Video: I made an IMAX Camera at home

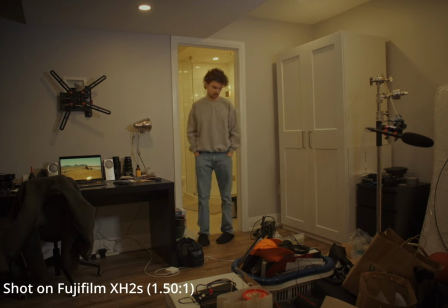Now, if we frame that same shot in a taller IMAX ratio using the same upper third principle,
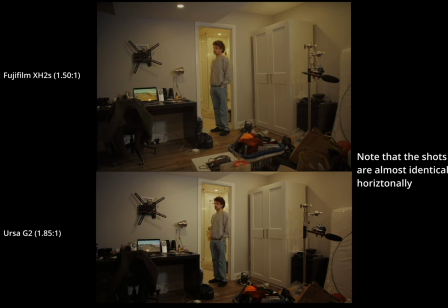you can see that we're actually much closer to the floor of the camera, or we're seeing much more of the floor in front of the camera. And thus, we're getting a much clearer view of that depth of field roll-off as the floor nears the camera's position. Note that this of course occurs with any foreground elements, not just floors.
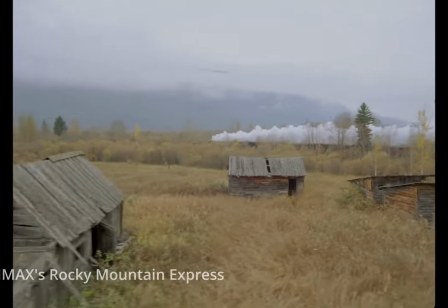See how even in this extreme long shot, you can still see the focus drop off slightly towards the camera.
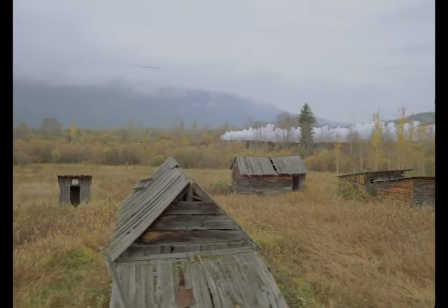The houses in the foreground are slightly out of focus. And then if I crop this image to a standard aspect ratio,
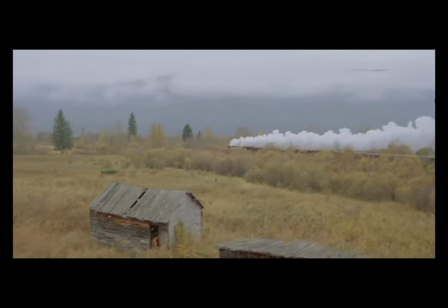despite still being shot on IMAX film in a crazy high resolution on a massive film size,
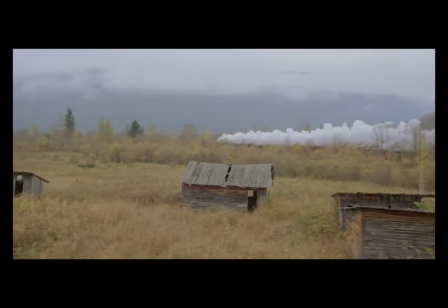it loses a lot of that big feeling just by changing the aspect ratio. So if we think back to that Lego Man and iPhone analogy from before, a shallower depth of field makes a subject look smaller, thus making the image as a whole feel larger. It sounds a bit contradictory, but it makes sense when you think about it in terms of miniatures.
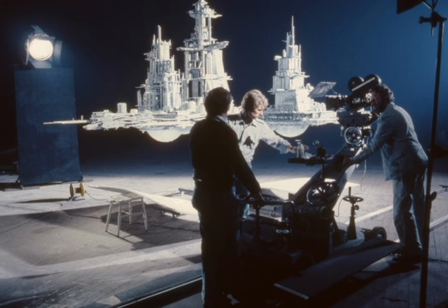So back when movies used to use primarily miniatures for visual effects, you know, much more frequently, filmmakers had to throw a ton of light at the subject so that they could stop the lens down,
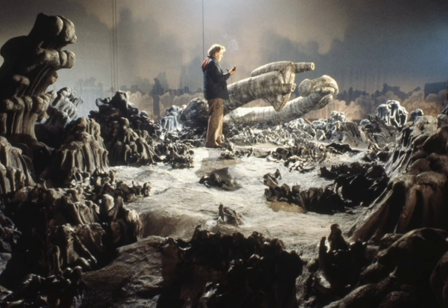deepening the depth of field. A deeper depth of field makes an object look further away,
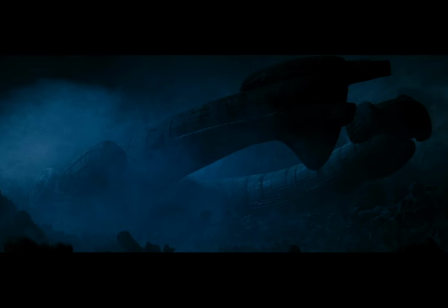thus making it appear that say a one meter model is actually 100 meters long and much further from the camera.
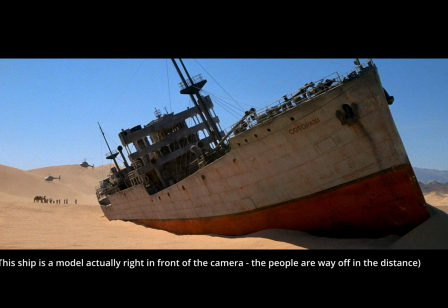So you'd never want to shoot a miniature on IMAX because the massive aperture that's required to create an image circle that large is going to make anything look tiny due to the shallow depth of field. They actually ran into this problem when they were shooting the miniature effects on Interstellar,
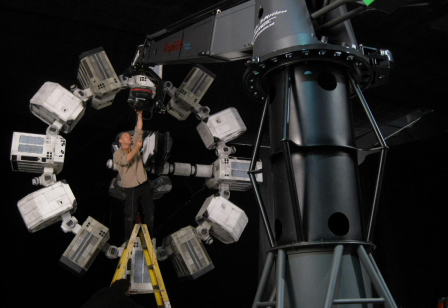and to solve it, they shot the miniature effects on VistaVision,
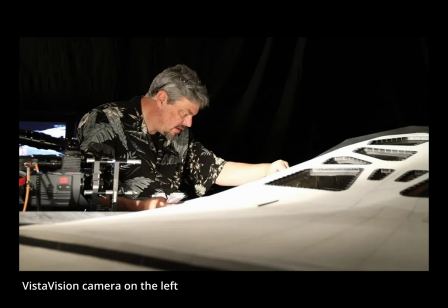retaining a high-resolution large-format film image, but the smaller film gauge on VistaVision meant the depth of field would be deeper at an equivalent T-stop, or F-stop, to keep things simple. They were kind of performing a balancing act, because ideally you'd want to shoot your miniatures on the equivalent scaled down sensor size that the model is at. Um, so if the model is one 100th scale, uh, you sort of want your miniature sensor to be one 100th of the size of the sensor on the regular camera you're using to shoot the movie. Um, but you can kind of cheat that using different, you know, apertures and lenses and things like that. Um, but Nolan opting to shoot entirely on film as well. That would be virtually impossible. 16 or 8 millimeter film simply doesn't have the resolving capabilities to be used for visual effects. They have been used for them, but any professional Hollywood movie is not going to want to unless they're specifically going for that look for some reason.
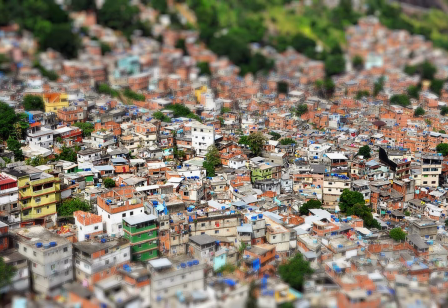To further illustrate this point, see how if I add a blur effect at the top and bottom of this photo, suddenly everything looks like a miniature and not full size. And to tie this in with what I said about before about aspect ratio, this really doesn't work the same way if we change that effect from horizontal to vertical, or if we change the aspect ratio to a wider one. Now when it comes to depth of field, I'm not saying every IMAX film is shot wide open with very blurred backgrounds, but you do notice even in IMAX documentaries when viewed in their full open matte 1.43 to 1 aspect ratio, that due to the filmmakers composing in this taller aspect ratio, you simply wind up seeing more of the foreground than you normally would, thus showing off more depth of field, thus making the image feel larger. Again, look at how the houses in this shot kind of look like miniatures.